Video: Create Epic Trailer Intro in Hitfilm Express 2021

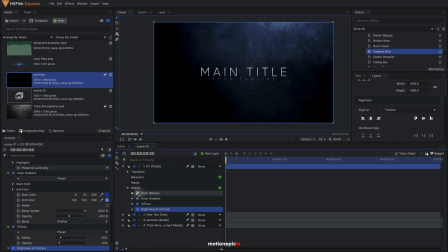kind of like the overall look into this let's leave all of these enabled and we are done here so what we can do is let's head over to our editor timeline.
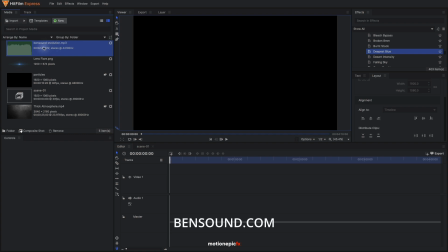I'm going to use this audio that I got from Ben Sound. It's called Evolution. I'm going to drag that in and you can just zoom into this and you can, you know, use these waveforms to match it with the beats.
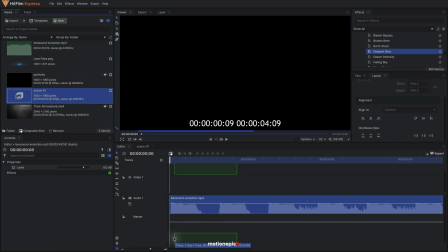So I'm going to drag in my scene one, which has this audio track with it as well.
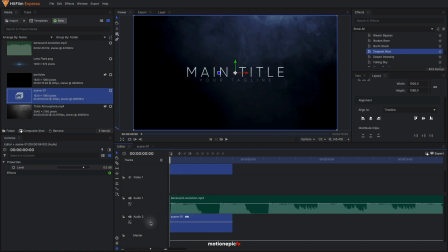I'm going to get rid of this audio track, audio two. So I'm going to right click here and select delete track. Click on yes to delete the track. And I'm going just bring the video to track one so here we have the animation inside our edit timeline what you can do is
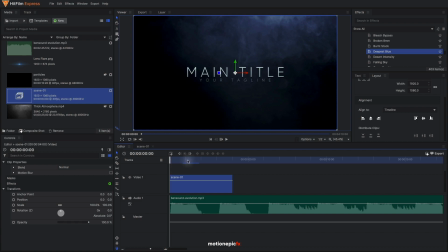we can just listen to this and see where the drop happens so let's play this so you can look at these waveforms and you can see the next peak is right over here so i'm just trim the clip right over here and at the
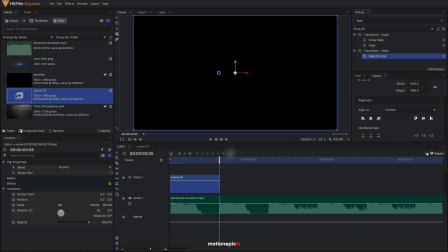end i'm just going to apply a fade to color effect on this clip so if i just play this i
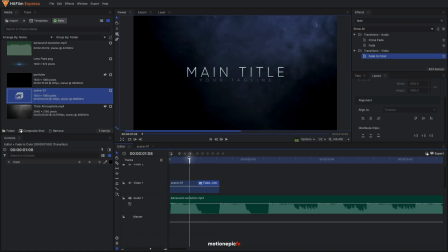can just extend this as well right
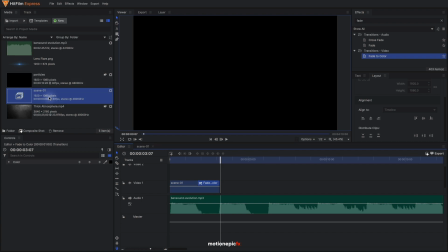so then we'll create our another scene so we'll just duplicate this scene one control d to duplicate just rename this one to scene two double click on
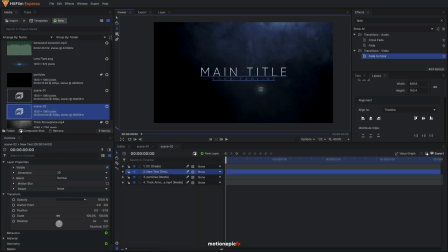that and just select your text and change it to any text that you want fine so then we can also select our atmosphere layer and we can go to layout and we have these options over here I'm going to select mirror vertical and we'll just switch the
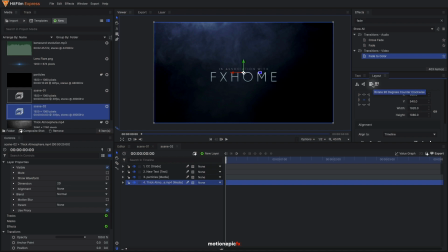position and I'm also going to click on this icon rotate 90 degree counterclockwise
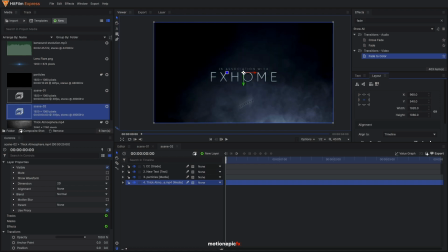let's click on it again and it completely changes the direction of the smoke and you can do the same thing with the particles as well just to add a bit of randomness in our animation let's go back
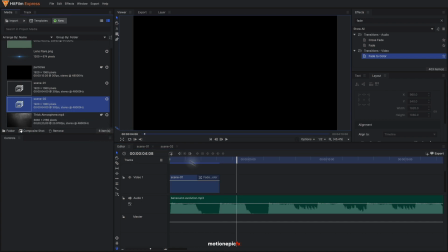to our editor timeline again in the edit timeline we'll just select our scene 2 bring it inside our edit timeline let's make sure we
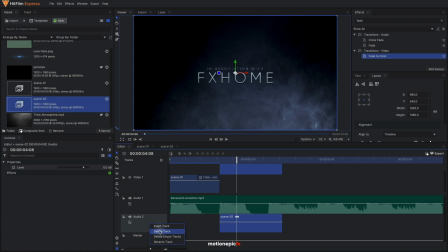move it over here i'm going to delete the second audio track and just move it down to the first track i'm not going to apply any transition at the beginning
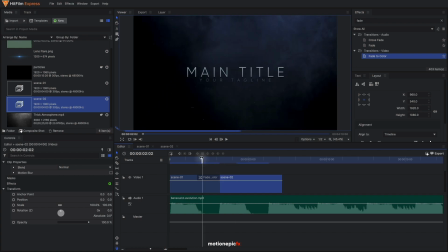of the scene 2 as if i just play this animation you'll
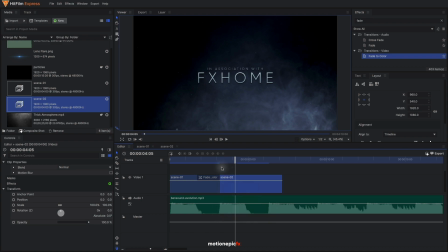see the audio and the impact it creates when you leave it without a transition it just looks much better without without the transition so if i just apply
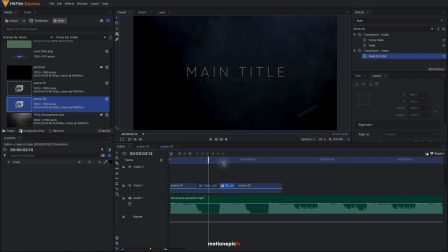a transition you'll see it
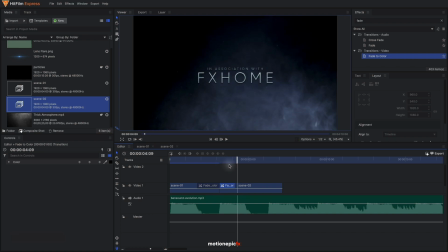doesn't look that impact trailer so it's kind of hard to explain but it's completely your choice i like to just you know keep it without a transition again we'll just go to
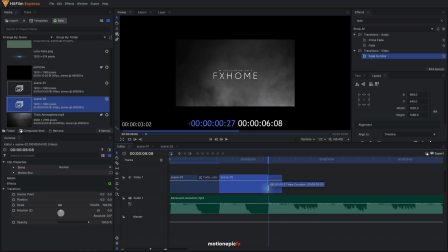the next beat which is right over here you can see the waveform you know trim the clip and add a fade to color over here and
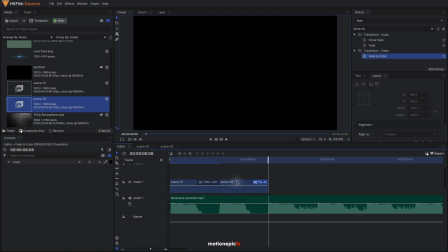then you can you know repeat the process create a scene 3 or you can add some video of your own or some montage that you have created
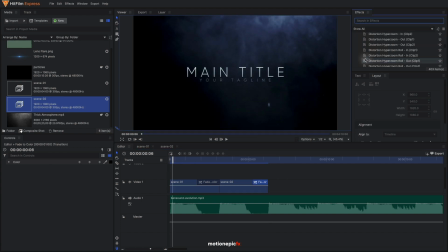so yeah that is pretty much it shameless plug i'm actually working on a preset back so i have created some presets for hit film these are not ready yet but what you can do is you can simply drag in these presets so for example the distortion power zoom drag it to scene one
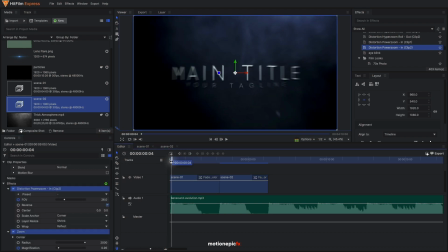and you can see the transition let me just mute the audio you can see the
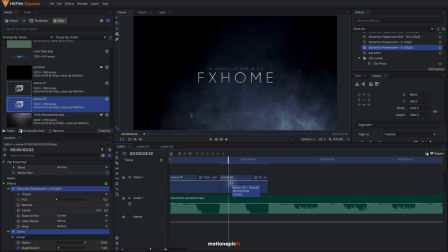transition over there and let's go to scene two and we can apply something else and use hyper roll and you have a completely different transition so still working on these um there will be like maybe 30 20